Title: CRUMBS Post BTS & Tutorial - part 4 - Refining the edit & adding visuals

The first process of whittling down this massive assembly cut is to find all of the repeated instances of the same idea.
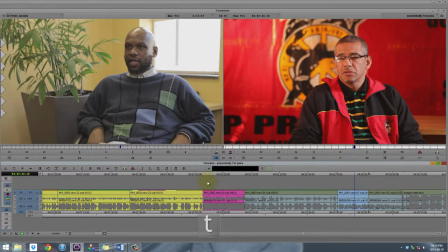0:14 Once you do that you can decide which one works better and delete the one that doesn't work.
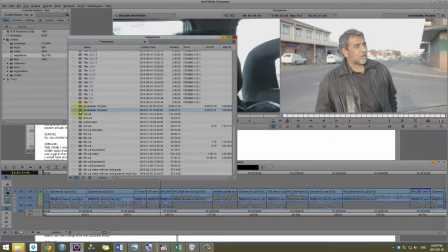0:20 Going through that whole process we get to our assembly cut which is the second pass.
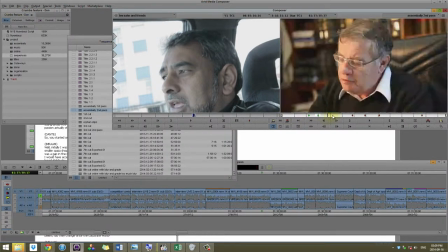0:26 Once we've cut out all the chaff everything that we don't need and
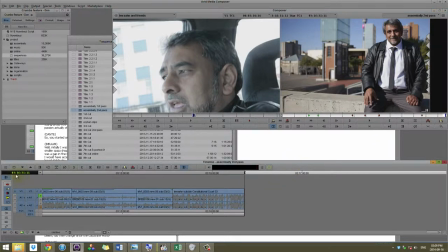0:30 we end up with something more reasonably at two hours and 15 minutes and what
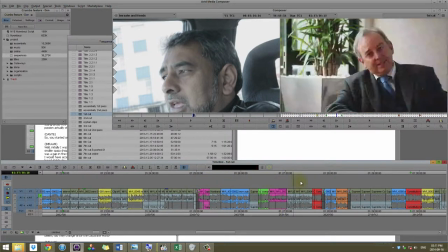0:35 you're doing in this section is you're finding all your conceptually discrete sections are getting a little
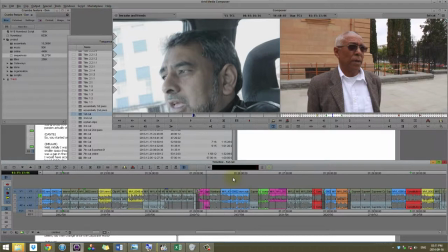0:40 bit smaller once that's happening you can start to rearrange
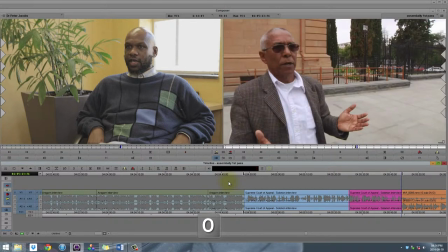0:44 it the problem is once you move anything out of another section that
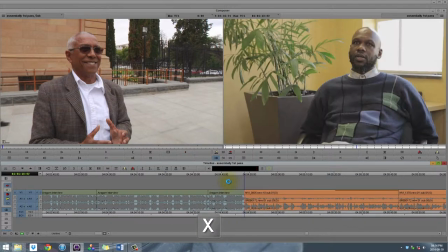0:49 previous section no longer works and you end up with a kind of a rubik's cube effect
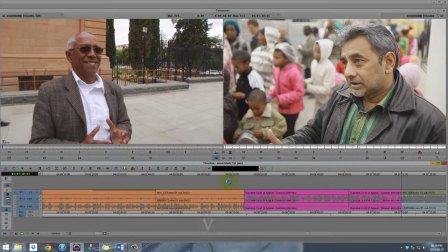0:53 where you're constantly moving things around trying to get it to work properly and
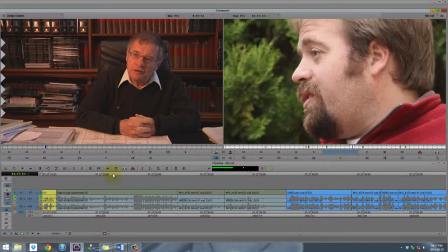0:59 you start playing through them seeing how the actual language flows from one clip to the next a lot of
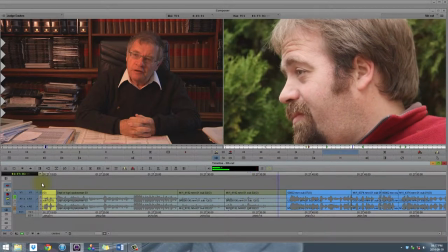1:06 the central planning is perfectly legal you may remember that under the apartheid system we had all
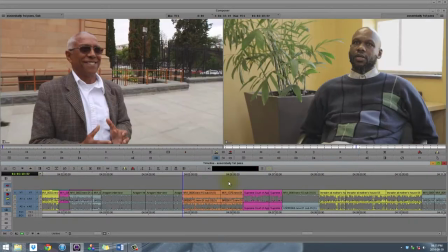1:14 these i should stress that at this point we're not thinking about how to put
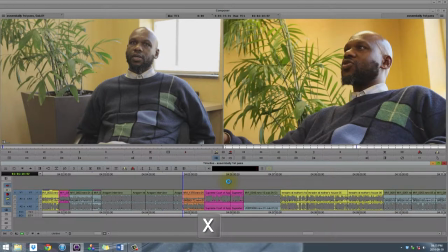1:19 the clips in an order that is compelling and works well in an aesthetic
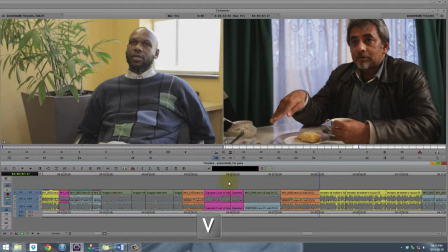1:24 sense we're thinking purely about structure it's very important to think about the structure first and then move
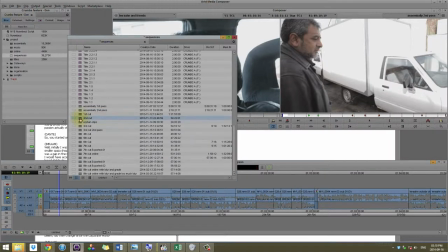1:29 on to the finer details in fact you'll see that through my
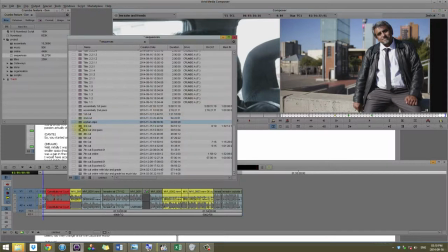1:35 first cut my second cut and all the way up to the sixth cut
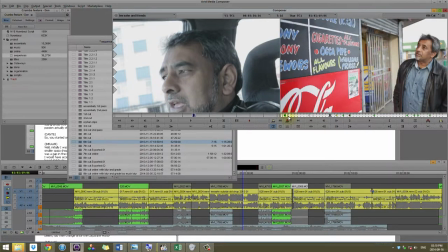1:40 i don't use any overlays visuals or anything like that the
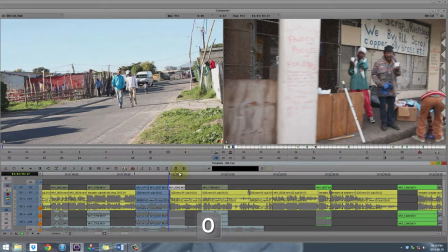1:45 reason for that is that there is so much moving around of certain interviews to other areas and generally
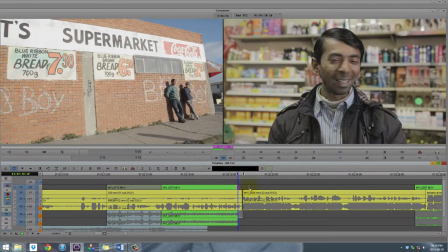1:52 rearranging things that to add in visuals too early can make it a lot harder in the long run.
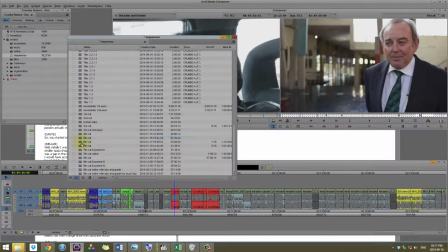1:59 This is also the section where we'll review a lot with our directors and
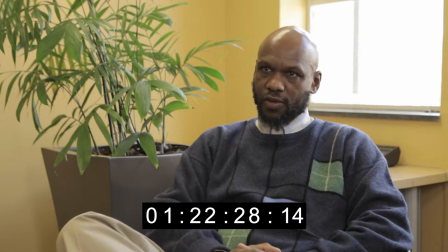2:04 it's difficult to offer feedback when you're not looking at the final product and of course the biggest criticism was that it was incredibly boring to watch without any visuals but you just have to ask people to be patient because
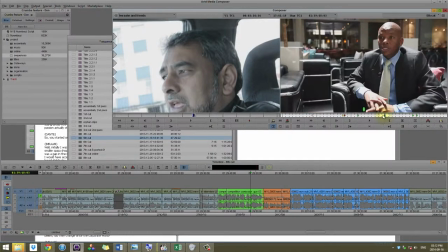2:18 adding visuals too early is just going to make the Rubik's Cube effect a lot more intense.
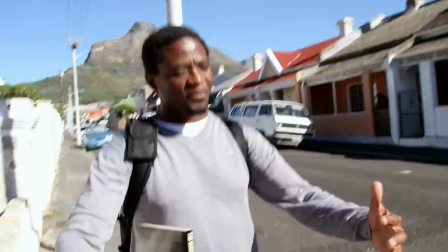2:24 So after some time when we've got the general arrangement of the film in a way that we like,
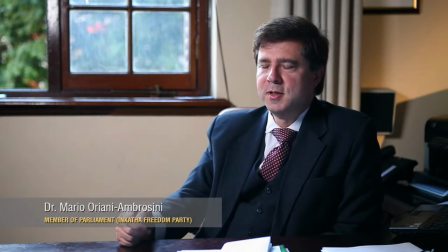2:31 once we're more or less happy with where everything is, we can start thinking about how to make the rhythm work better,
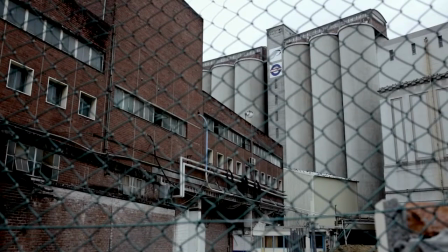2:39 how to work with the visuals.
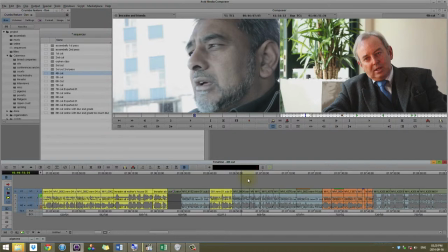2:41 So what's great about multi-clips is that when you have a multi-clip you can change between the camera angles even after you've edited it into the sequence so for example here with Paul Hoffman we can play a little bit of it and decide okay at this point I want to switch to
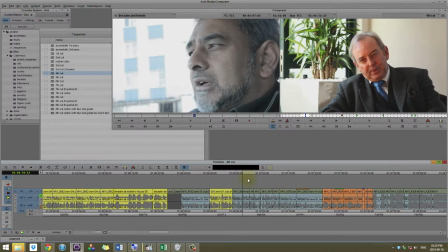2:59 a close-up so I can pause it I have n on my keyboard map to create an edit and
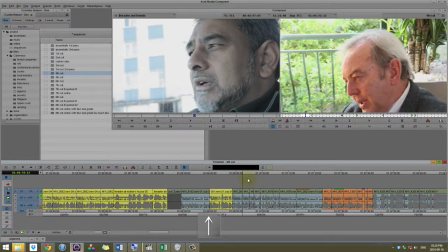3:06 then simply press up or down on the keyboard to change to a different angle okay that's not a
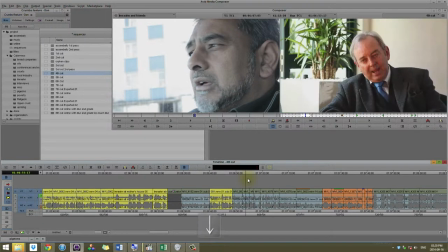3:12 great place to change to the close-up but we can change the close-up at a better point. Normally when they're saying something with a little more emotive value of something that's delivered in a strong way you want to cut to a close-up just like you would in a regular narrative film.
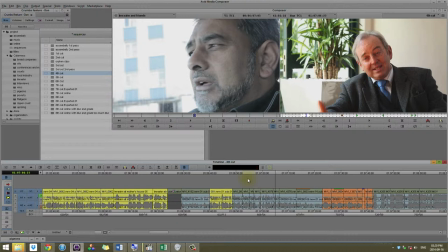3:31 So that already helps to make the whole thing a lot more watchable. The other thing that's useful about cutting between the wide shots and the close-ups in the multi-camera edit is you may decide to delete a certain section
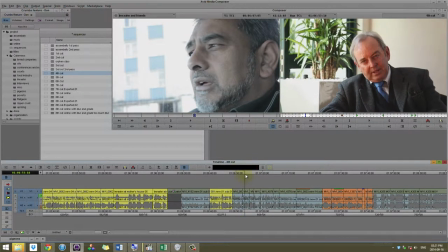3:43 of the dialogue and this is made lot easier if you can cut to a close-up.
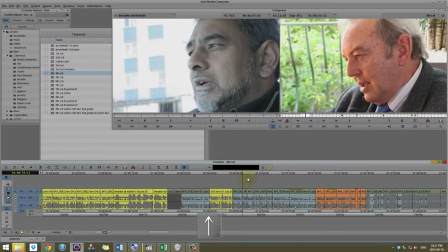3:51 You see you're less likely to notice the edit if you're changing the angle. So that's an example where you don't necessarily have to go to a cutaway or something like that. You can just change the angle and cut out everything in between.
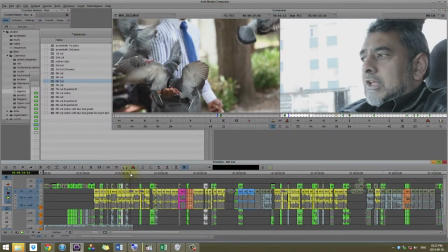4:05 Once you've done this you still may find certain instances where you don't really have another angle.
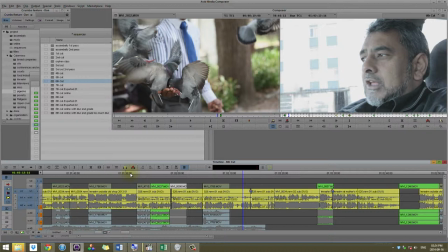4:14 Like in this we weren't able to get two cameras so we had to shoot this interview from only one angle now this becomes a challenge if you don't have a wide angle to cut to and you want to cut out a lot of
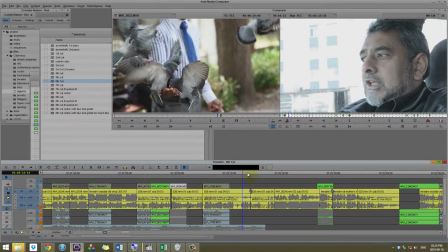4:27 the dialogue in between and cut straight to something else or he might be saying um and uh and all the other filler words so a neat trick in avid you can use i'll just play this you can see there's a cut there but it's not too noticeable.
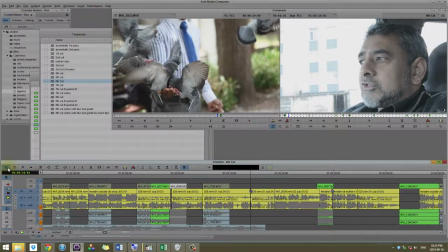4:42 It'll look better when I render it. But what this is is the fluid morph effect.
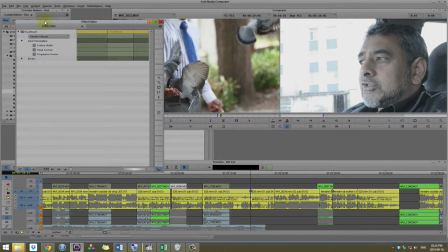4:48 The fluid morph effect is great. Not always usable but if there's very very little difference in a jump cut you can add that on to smooth it out.
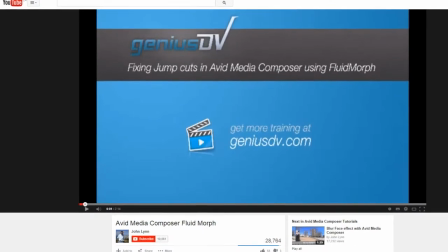4:59 There we go. Barely noticeable at all. And you can go onto YouTube to find a more detailed explanation on how to use this effect.
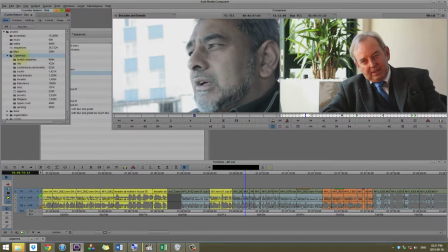5:07 So once we're ready to start working with visuals, best thing is to take all of that footage that we had, organize them into bins. I've arranged them according to the type of footage that we that we have.
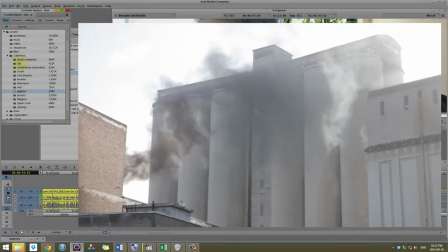5:20 So we have footage to represent the bread companies, the courts, the food industry itself etc.
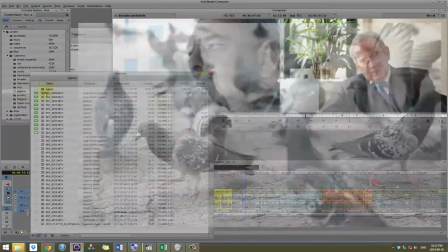5:27 And pigeons was quite an important one. At some point we decided pigeons would be a great metaphor to use over and over in the film so I've collected
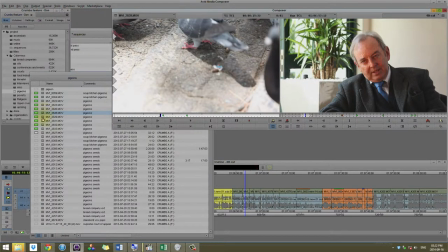5:36 all of the footage we have of pigeons and then of course the best ones are in green
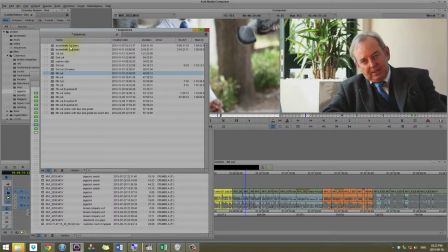5:44 and we can use that at the appropriate point. So after that I'll move on to the sixth cut where I started to add over the visuals.
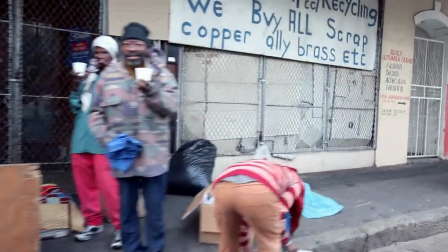5:52 Then this of course helps you to tell the story in a more interesting way by using visuals and not just rely on talking heads for the entire film.
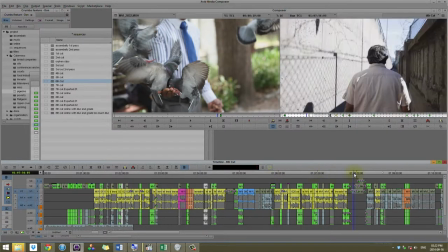6:01 Another Another thing I'd like to point out is that of course you can't have people talking just for an hour straight as it will drive you mad so it's very important to have breaks where we use titles and also to have some moments where we don't have speaking and we just let the
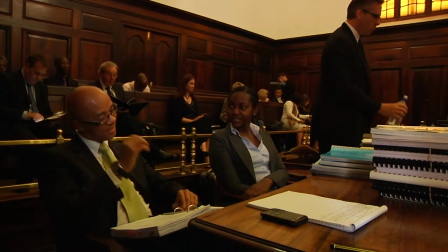6:17 visuals tell the story for us. So we have some sections like this where we simply will play music,
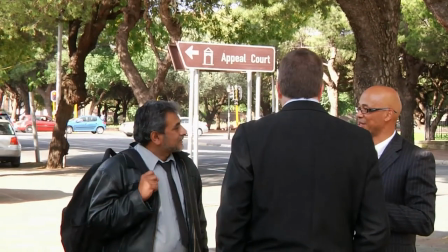6:23 montage and then slowly go into the interviews again.
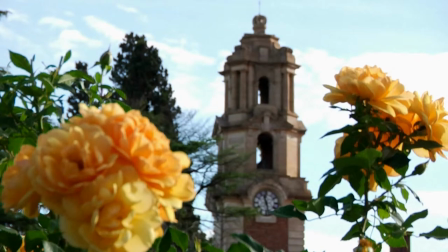6:30 Moments of rest are very important to let your audience think about the ideas being represented and have some time to internalize it.
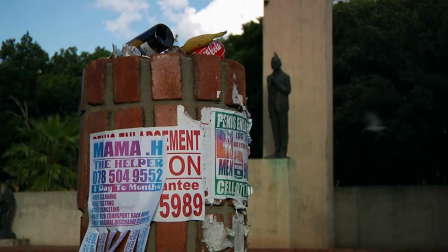6:38 Otherwise you just get this one hour rant.
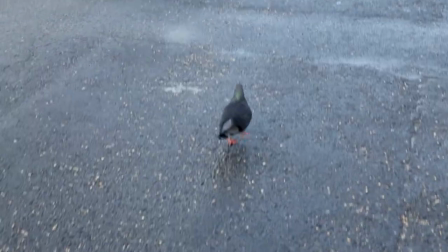6:42 Of course we also have our obligatory opening montage to introduce the visual ideas of the story.
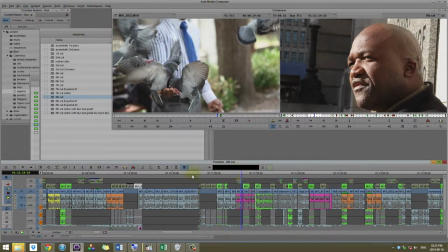6:51 Once we're happy with the film I'll go to the eighth cut. We're ready to do some sound design and some grading.
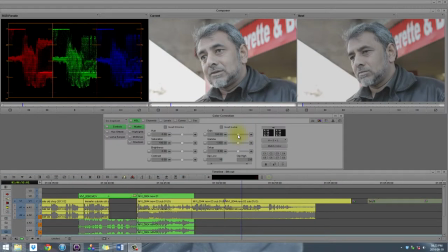6:58 You could of course grade it within Avid.
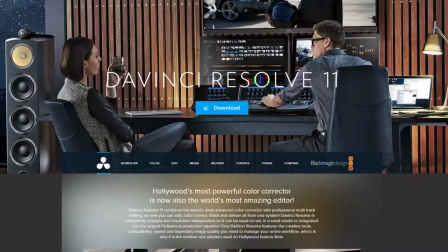7:01 They have great color correction tools but I quite like to use DaVinci Resolve and for Sound Design Pro Tools.
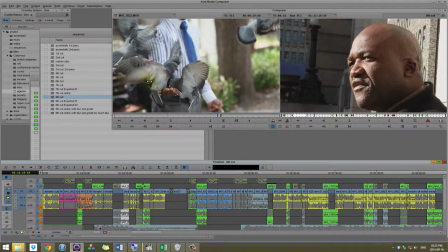7:09 So for both DaVinci and Resolve all you need to do is export an AAF exactly like you did for Pluralize and then that AAF will link up to the audio for Pro Tools and the video for DaVinci Resolve. So keep in mind that the process of creating the transcripts, having them marked up,
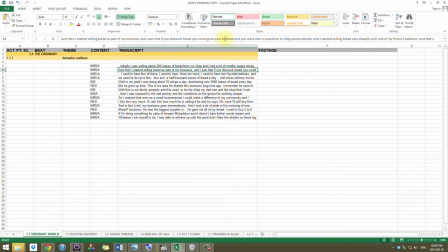7:38 creating the master paper edit, and of course creating your group clips, all of that.